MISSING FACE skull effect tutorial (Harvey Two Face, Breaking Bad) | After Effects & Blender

Hello, Steve from Unexplored Films here, back with another filmmaking DIY effect tutorial, and today we are trying a missing face effect.
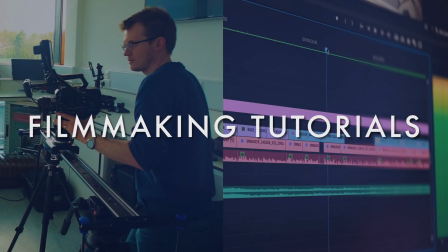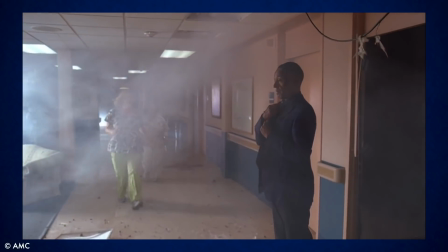Now this is possibly a bit more of a gory effect to try this time, but it was one that we were really keen to have a go at.
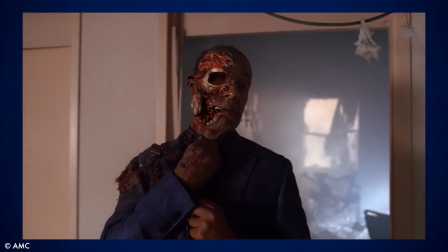This is designed to make it look like half the face is missing and showing through to the skull underneath,
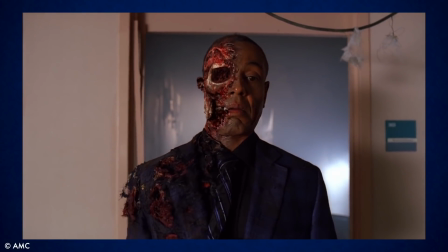and it's been used in the TV show Breaking Bad for Gus Fring, and in The Dark Knight with Harvey Two-Face,
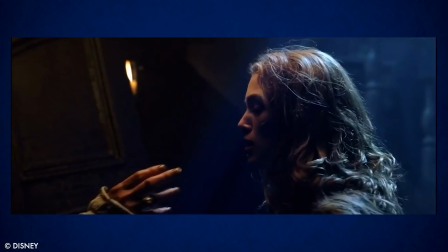and it's also a little similar to Imhotep in The Mummy, and the cursed pirates in the first Pirates of the Caribbean film.
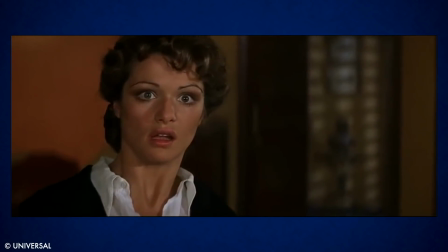So this could be a fun one to do if you're trying something with a fantasy element. Now, once again, I've picked quite an ambitious effect to recreate this time.
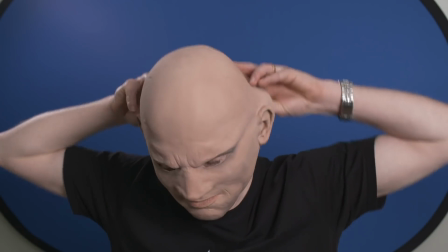This is not an incredibly easy thing to do, but I'm always trying to do a lot with a little, just using the tools and equipment I already have.
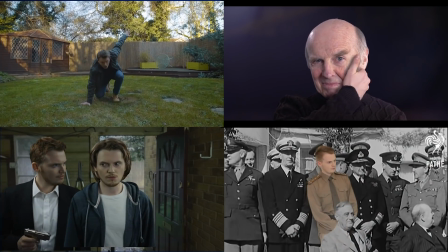And if you're enjoying these DIY Hollywood effect tutorials, please subscribe and you will get to see some more.
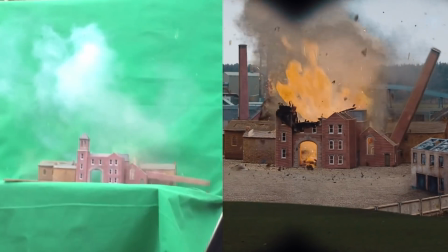And a big thank you for all the amazing support so far for this channel.
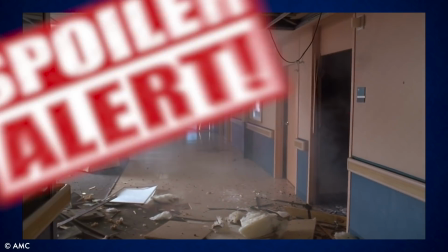So we basically used the shot from Breaking Bad, massive spoiler alert, as our template.
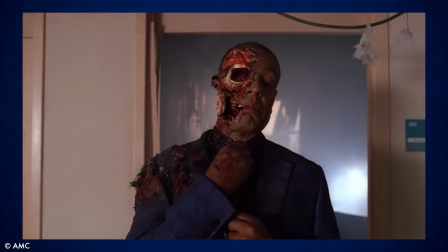And part of the reason this works so well is they use a camera move to reveal the missing face.
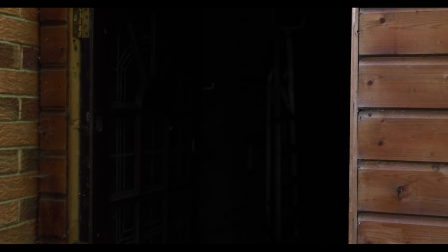So we set up a slider pointing at a doorway and the idea would be the character would appear in the doorway and the camera would slowly reposition to reveal the face head on.
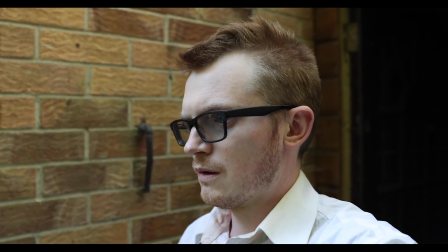So we did a few tests for the blocking and worked out where I would need to stand.
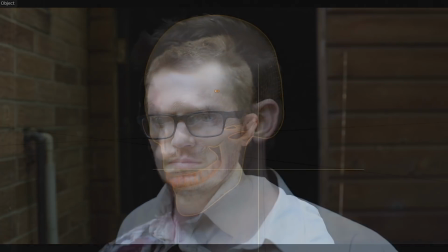Now, one of the reasons this is quite a difficult effect is that the skull requires 3D animation to match the head movement.
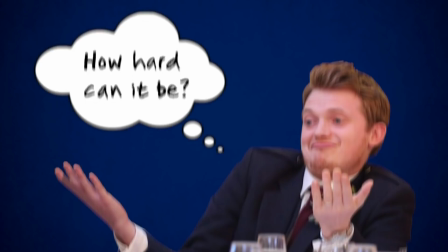And this was the first time I had tried anything like this. But I decided to film the raw elements first and then worry about that later.
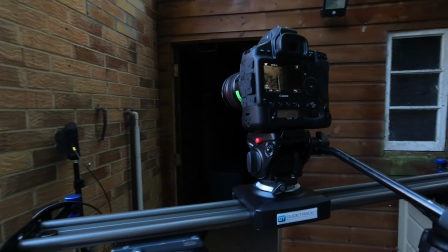And if you want to see why it's good to film something that's going to be very complicated to composite as steadily as possible and then add the movement later,
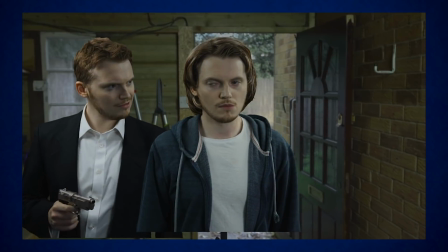check out my video on how to do a clone effect using a regular slider with no motion control.
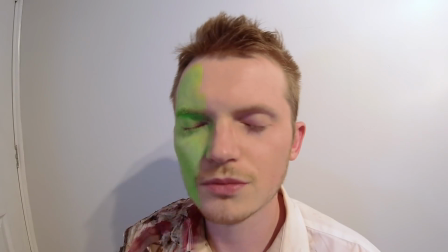So we tried this effect without knowing if this method would work,
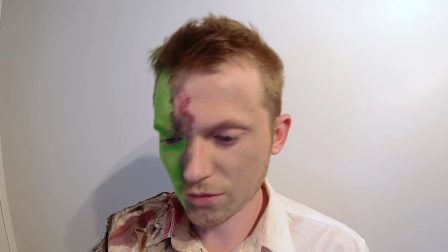but we made a start by covering half my face in green face paint for the area that would be missing, and disguising the join with some makeup to look like burn marks.
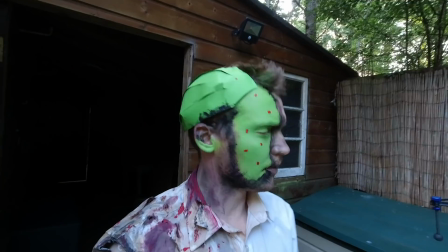We also prepared a prop shirt where half of it was ripped and damaged, and finally we added some dots to the green part of my face using red gaffer tape,
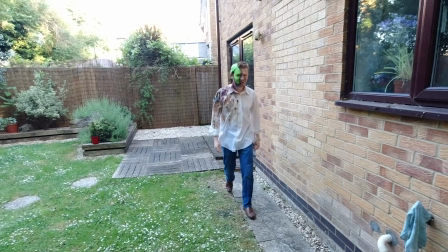and my plan was to use these as tracking markers in case I needed to cleanly track the movement of the face.
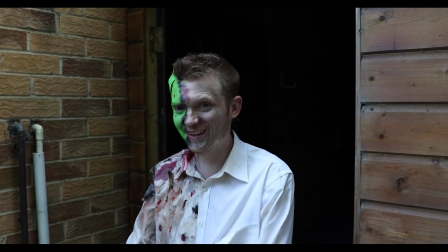But all of this was an experiment, and we didn't know exactly how we would edit this until we'd filmed it.
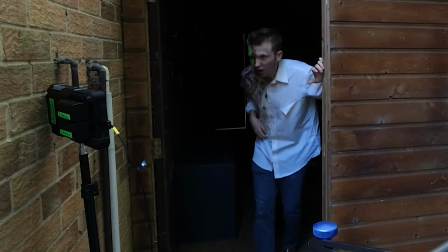So next we worked out the blocking with the slider, and I had a monitor off to one side where I could see what we were getting.
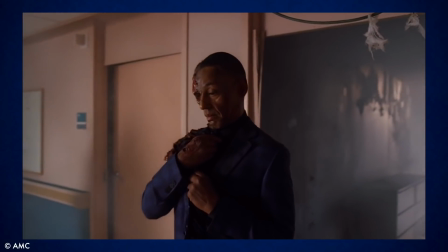Now although the shot in Breaking Bad reveals the skeleton face as the camera is still moving,
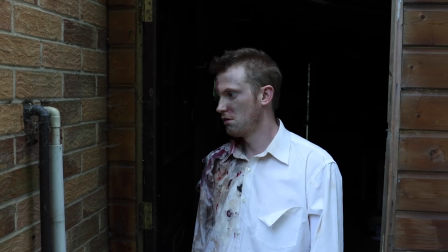we cheated a little bit and decided to make the camera move stop before I would turn and reveal the face.
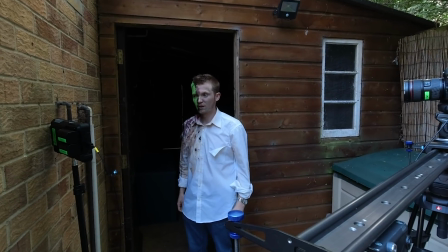This was because I didn't know if this effect was going to work very well and I wanted to limit all of the problems that we might face.
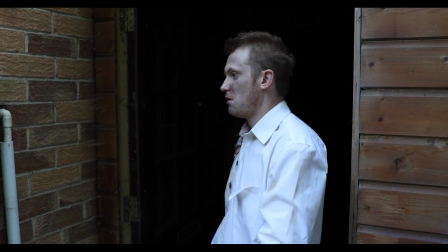We also deliberately kept the light off in the shed behind the door because again I thought this would make
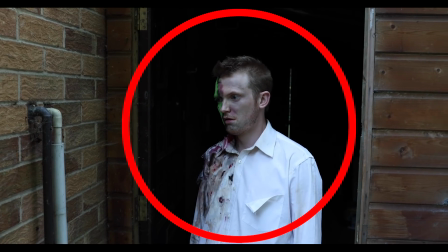it easier to disguise any problems with the compositing if the area behind was completely black.
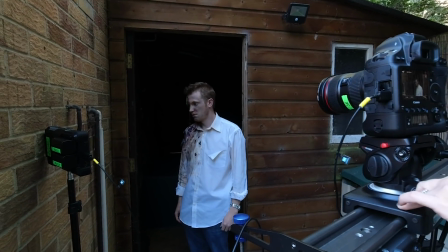So we tried the camera move and the blocking a few times until we thought we had a pretty good take. The character walks out of the door looking dazed,
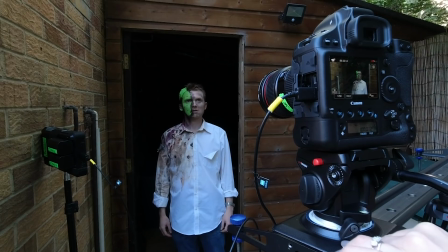the camera stops and then the character turns to look facing the lens revealing the face before finally dropping out of frame as if he dies or at least needs some emergency care.
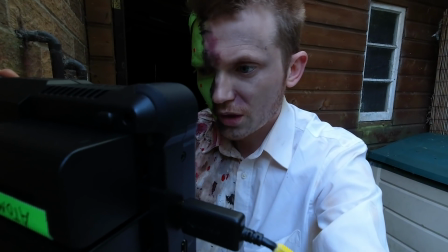Once we had the winning take I was pretty confident that I could use this in order to do the compositing.
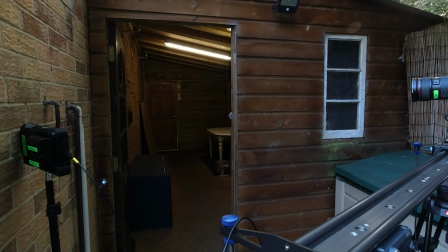I also knew I wanted to create an explosion so for reference I flicked the lights on and off with the camera
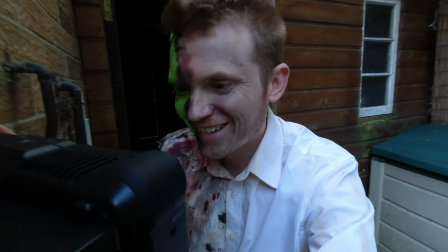in its first position and that was everything we needed to film and then it was time to head into the edit bay.
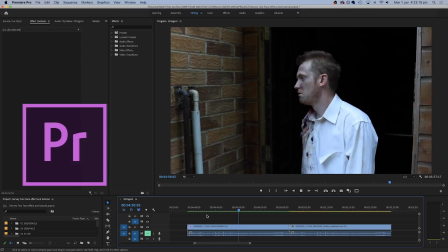So as usual the first step was to load up the winning take into Premiere Pro which is where I do all my finishing and sound
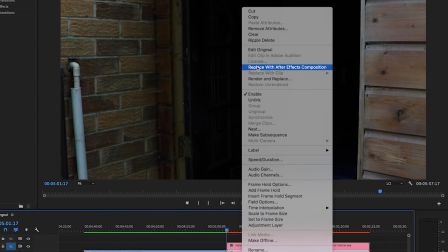design and then replace it with an After Effects composition to send the same clip into After Effects.
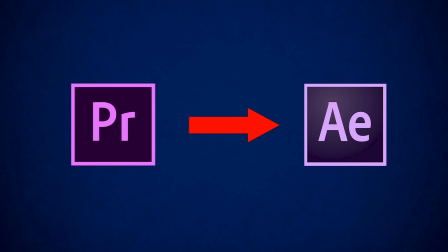And like a lot of these effects you can do some of this in Premiere as well but I prefer After Effects because I think it gives me more control.
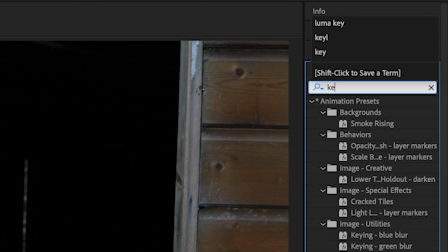So the first thing to do in After Effects was to duplicate the clip so that we had a second layer and to use the key light effect on the top layer to remove the green areas of the face.
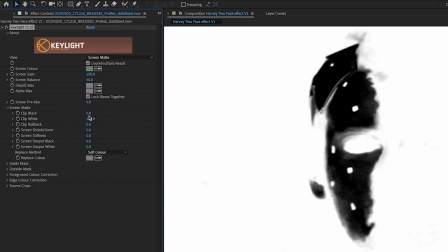And using the screen matte option you can easily see the area that's getting affected and then refine it.
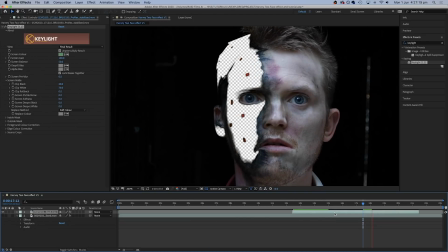With the layer underneath turned off this showed a transparent area now where the green face used to be.
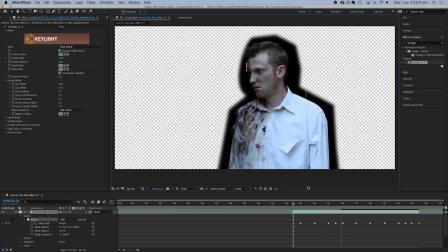And by drawing a mask around the figure using the pen tool we now have this as a separate layer on top of the original clip which could serve as a background.
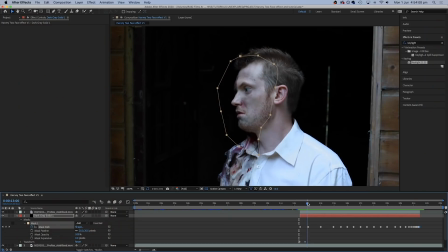Next I added a black solid and masked that out into a simple shape using the pen tool which just allowed me to see the face without the green area.